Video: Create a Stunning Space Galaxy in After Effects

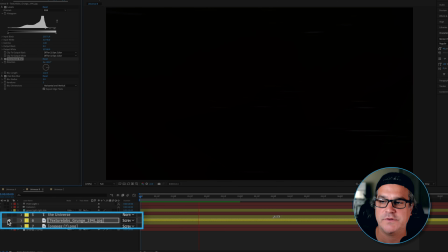8:11 And it's set to a screen mode so that it sits over the top here,
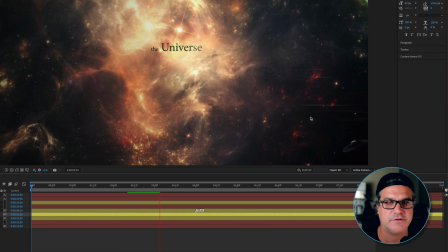8:16 and it almost kind of looks like it's like it gives this impression that maybe there's like a optical flare that's kind of coming into the lens,
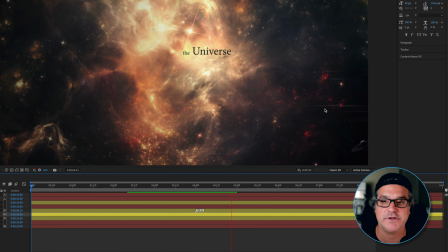8:24 or maybe it's a star, I don't know, but I really liked the look of it, and I went ahead and kept it in there with those small changes applied to it. And then we've also got another layer here. And what this is just a duplicate.
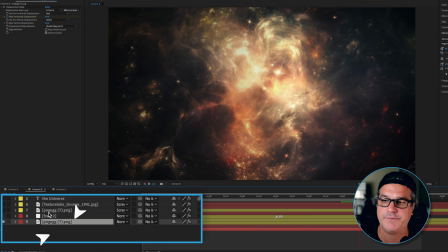8:37 So I had my original layer here, and I duplicated it to the layer above.
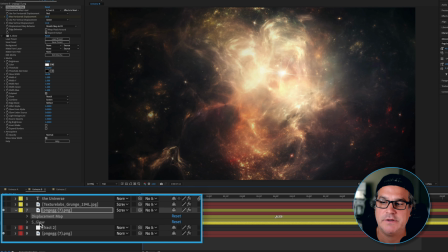8:41 I turned off displacement mapping, and I played around with glow. I decided I didn't like it.
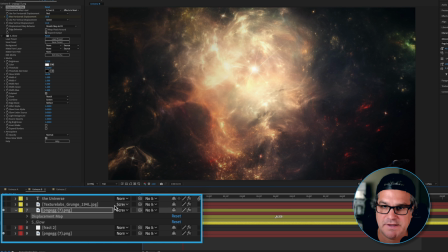8:46 But what I did to this layer is I added a really simple rotation value to it.
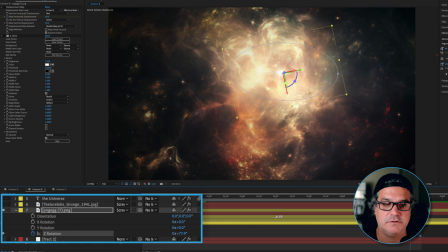8:52 So you can see it rotates from a value of 20 to a value of 80 here at the end.
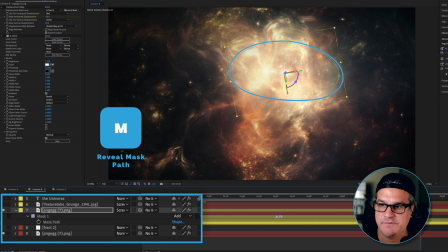9:00 And there's a mask on it here. So if I hit M for mask, you can see there is my mask. I'm just focusing in on the star here in the middle, and I put a high value of feathering in of 152 pixels.
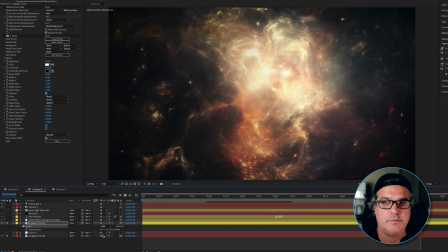9:12 And if I put it over the top here,
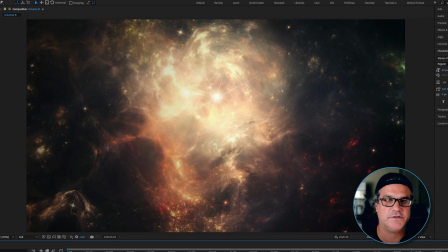9:15 it just creates now this kind of like optical illusion that this is maybe a very distant sun, and it's just rotating.
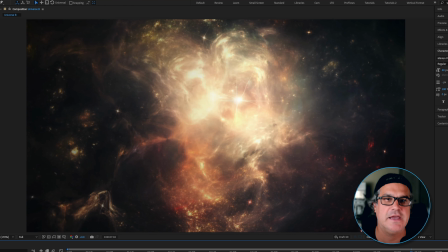9:22 You know, it's rotating faster than it probably would in reality. And there's still some weirdness here with the displacement map.
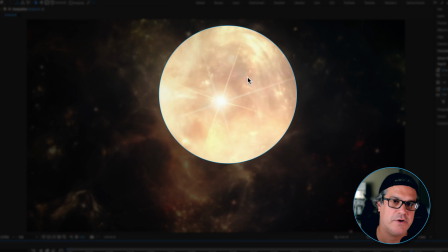9:28 You can see on the background image, like right here, it starts to warp and look kind of funky.
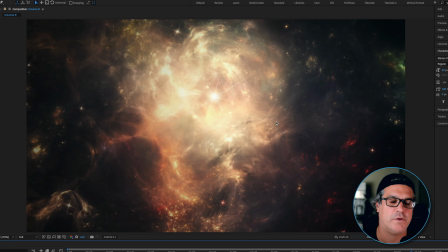9:33 I didn't notice it so much though, and once I finished this piece with all the effects over the top of it.
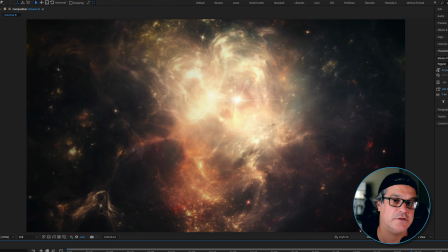9:38 So this is interesting because it's adding some visual interest, right?
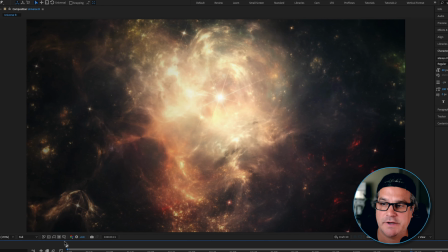9:42 Some rotation of this kind of star back in the background just gives some very subtle visual interest to it.
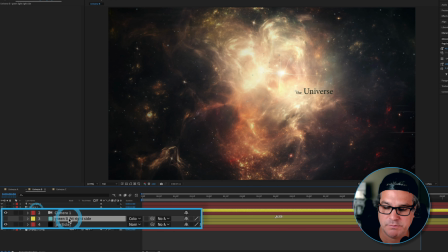9:48 And then I also pulled in this solid here. Milan had created this, and it's just like this bluish green solid.
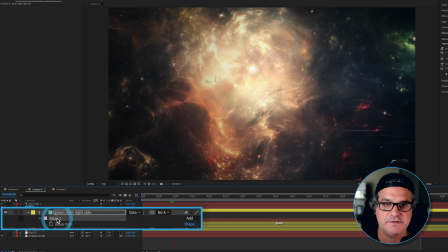9:57 And if I turn it on and I hit M for mask, you can see it's just sitting over here, right?
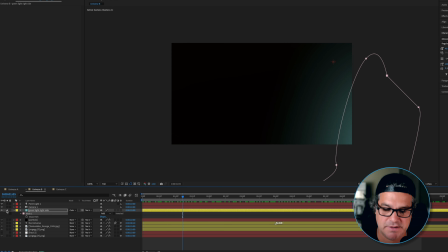10:04 It's just a solid that's just sitting off to the side here with a mask, and it's got a high feather value of 1,000 pixels, so very feathered. And if I hit T for transparency, you're gonna see there's an expression here of 2050, right?
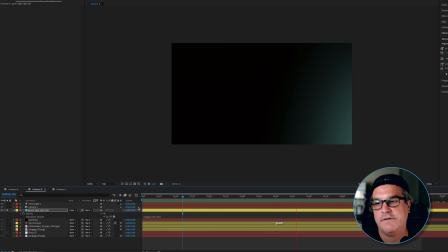10:18 So what that does is it creates this flicker effect like we see here. Now, this could maybe be from like, maybe we're looking out through a spaceship or something like that,
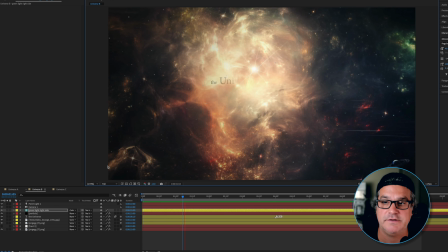10:26 or maybe there's a very distant sun that exploded, right?
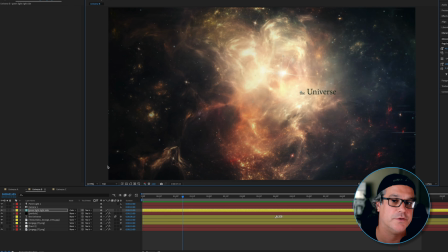10:31 Again, there's not a lot of reason for this flickering, but I felt that it worked really well in the composition, just adding some visual interest over to the right side.
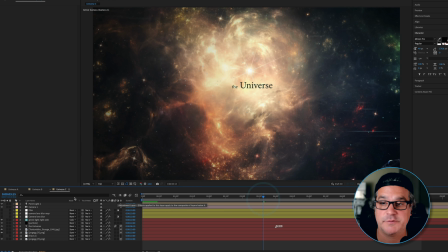10:39 Okay, so for the final finishing touches to this piece, what we're gonna do is we're going to add a camera lens blur.
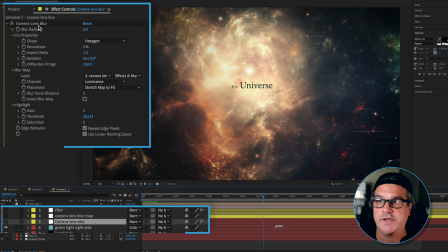10:47 And this is just an adjustment layer with a camera lens blur applied to a value of 5.
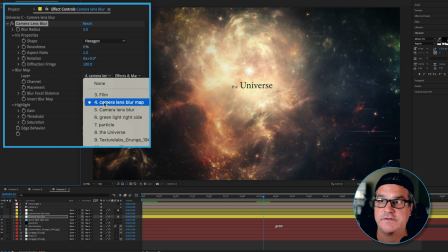10:52 Very, very small amount. And it's referencing this camera lens blur layer 4, which is right above it.
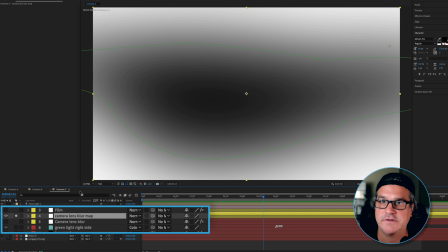10:59 Now, if I turn that layer on and I solo it, you can see this is just a solid layer with a mask applied again,
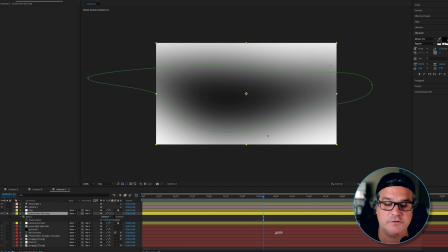11:05 and it's got a very high feather value of 570 pixels. If I zoom out, that's what it looks like. So there's some black values, some gray values, and some white values.
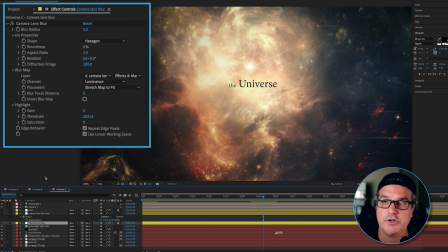11:14 And we're telling the camera lens blur adjustment layer below it to reference that layer, to look at those black and white values.
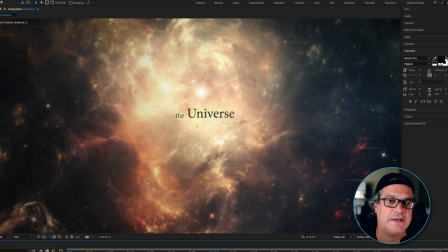11:22 So if I turn this on, it just adds a little bit of depth blurring, right? So if you focus in like maybe here on the right side, if I turn it off, on, off, on. Again, it's very subtle, but it adds some visual interest to the piece.
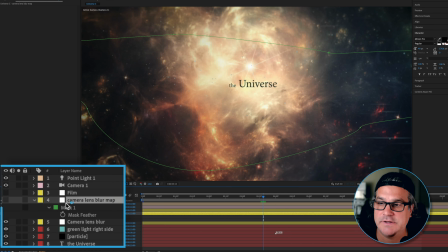11:38 It's all about the subtleties. So that's what I did. And then I can go ahead and lock this layer above it that it's referencing.
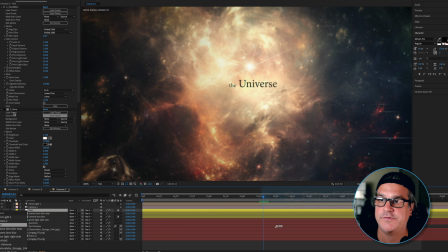11:45 And the final piece here is I used a film effect from Sapphire and a warp chroma effect. And if I go ahead and delete this glow, I did play around with the glow. If I turn it on,
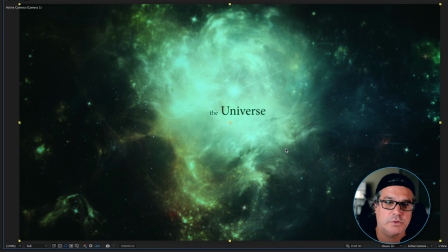11:57 it's gonna really crunch those values and bring us into this world here of greens and blues and oranges, really, really pretty stuff.
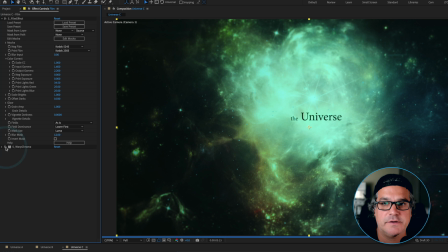12:06 And then if I turn on warp chroma, it's gonna give it just a little bit of chromatic aberration. And I'm using a preset here that I think it's called subtle chromatic aberration. Sometimes even the subtle can be a little bit too much.